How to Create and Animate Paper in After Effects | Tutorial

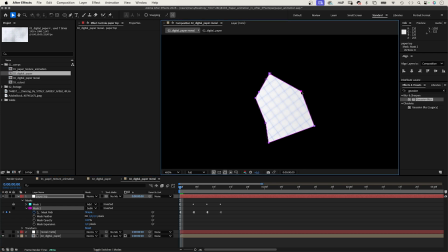(8:16)
Then move the mask points further inside to simulate crumbled paper. Repeat that for each keyframe.
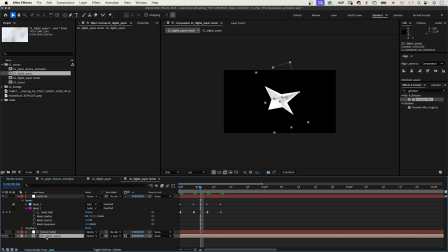(8:28)
Then we go back into the digital paper comp and select all effects of the paper solid.
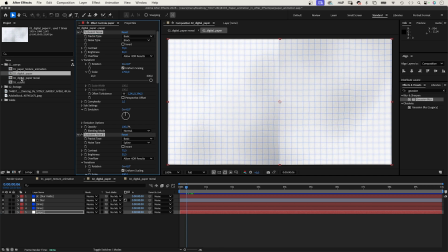(8:34)
Select one effect and press Command and A or Control and A if you use a PC. Copy them and paste them to the paper top solid.
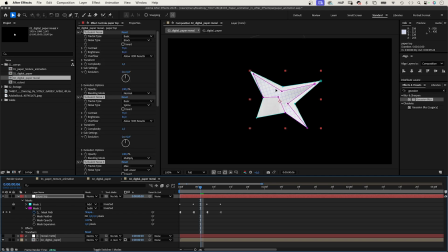(8:42)
And that's it, a quick paper unfold animation.
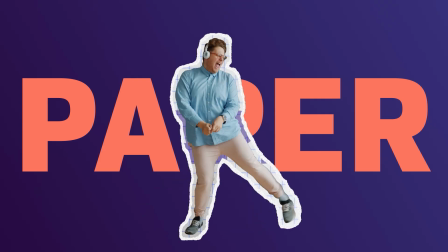(8:48)
Now I'll show you how to create a cutout animation like this. I've removed the background from this scene.
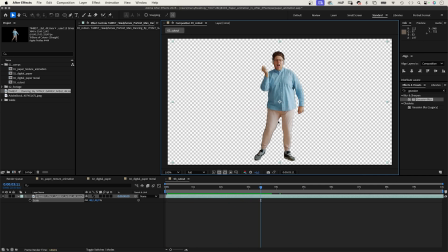(8:55)
Let me know in the comments if you want to know how I did it.
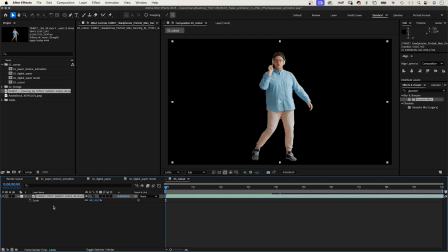(8:58)
First, we duplicate the layer and rename the bottom one matte paper. Next, we add the paper animation we created right at the beginning. Use the bottom video clip as alpha track matte.
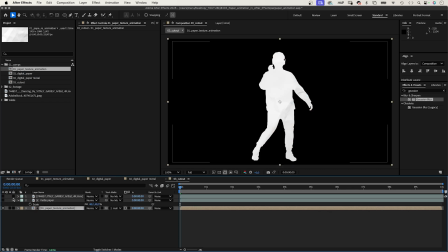(9:19)
Next, we need to grow the border of the paper shape. But before we do that, let's reduce the frame rate of the scene to get a handmade style. We add an adjustment layer, go to layer, new adjustment layer. Let's name it, like all layers, frame rate.
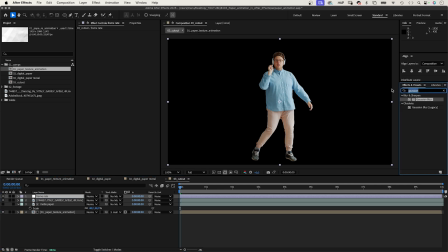(9:35)
Then we add posterized time to it. You can find it under time in effect. And set the frame rate to 4 frames per second. Let's select the matte paper layer again and add minimax.
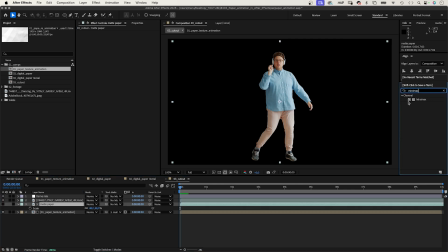(9:49)
Minimax reduces or expands an edge. Let's set operation to maximum, radius to 50, general alpha,
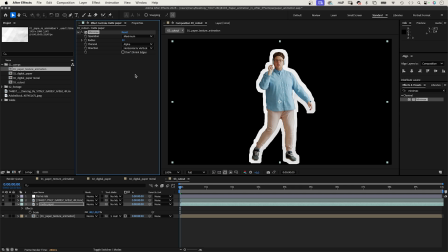(10:04)
horizontal and vertical. Awesome. Let's work some more on the edge of the paper, meaning we add more effects to the mat. Let's start with turbulent displays. Amount 4, size 100, complexity 1.
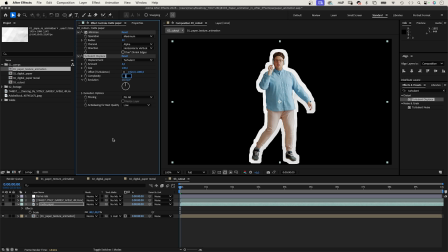(10:22)
This adds more randomness to the edge. Next up is roughen edges. Border 30, scale 300, complexity 10. This makes it look like torn paper.
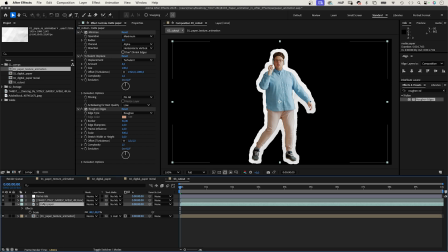(10:42)
Let's add an extra layer of paper to make it more interesting. Luckily, we created our own paper before.
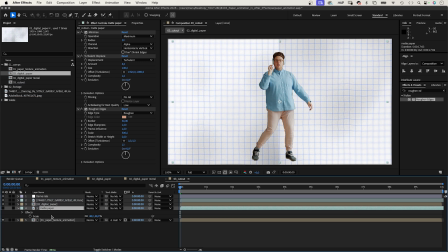(10:50)
We add it above the mat layer, then duplicate the mat layer, and use it as alpha track mat for the digital paper layer.
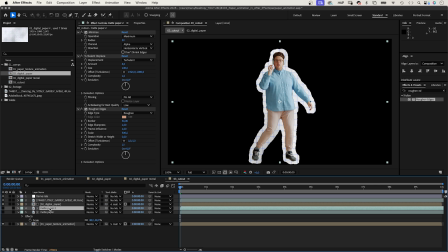(10:59)
Finally, we reduce the radius of the minimax layer to around 25.
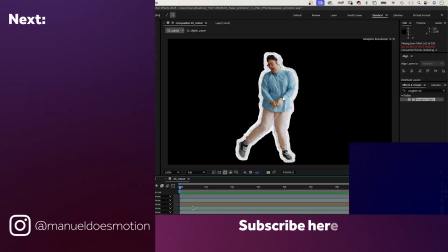(11:05)
Don't forget to check out the links to my resources in the description. On the left side, I've added a video you might like.
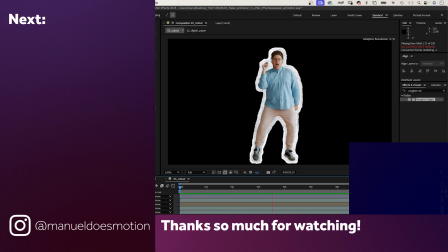(11:12)
Thanks for watching this one. See you in the next one. Bye, everyone.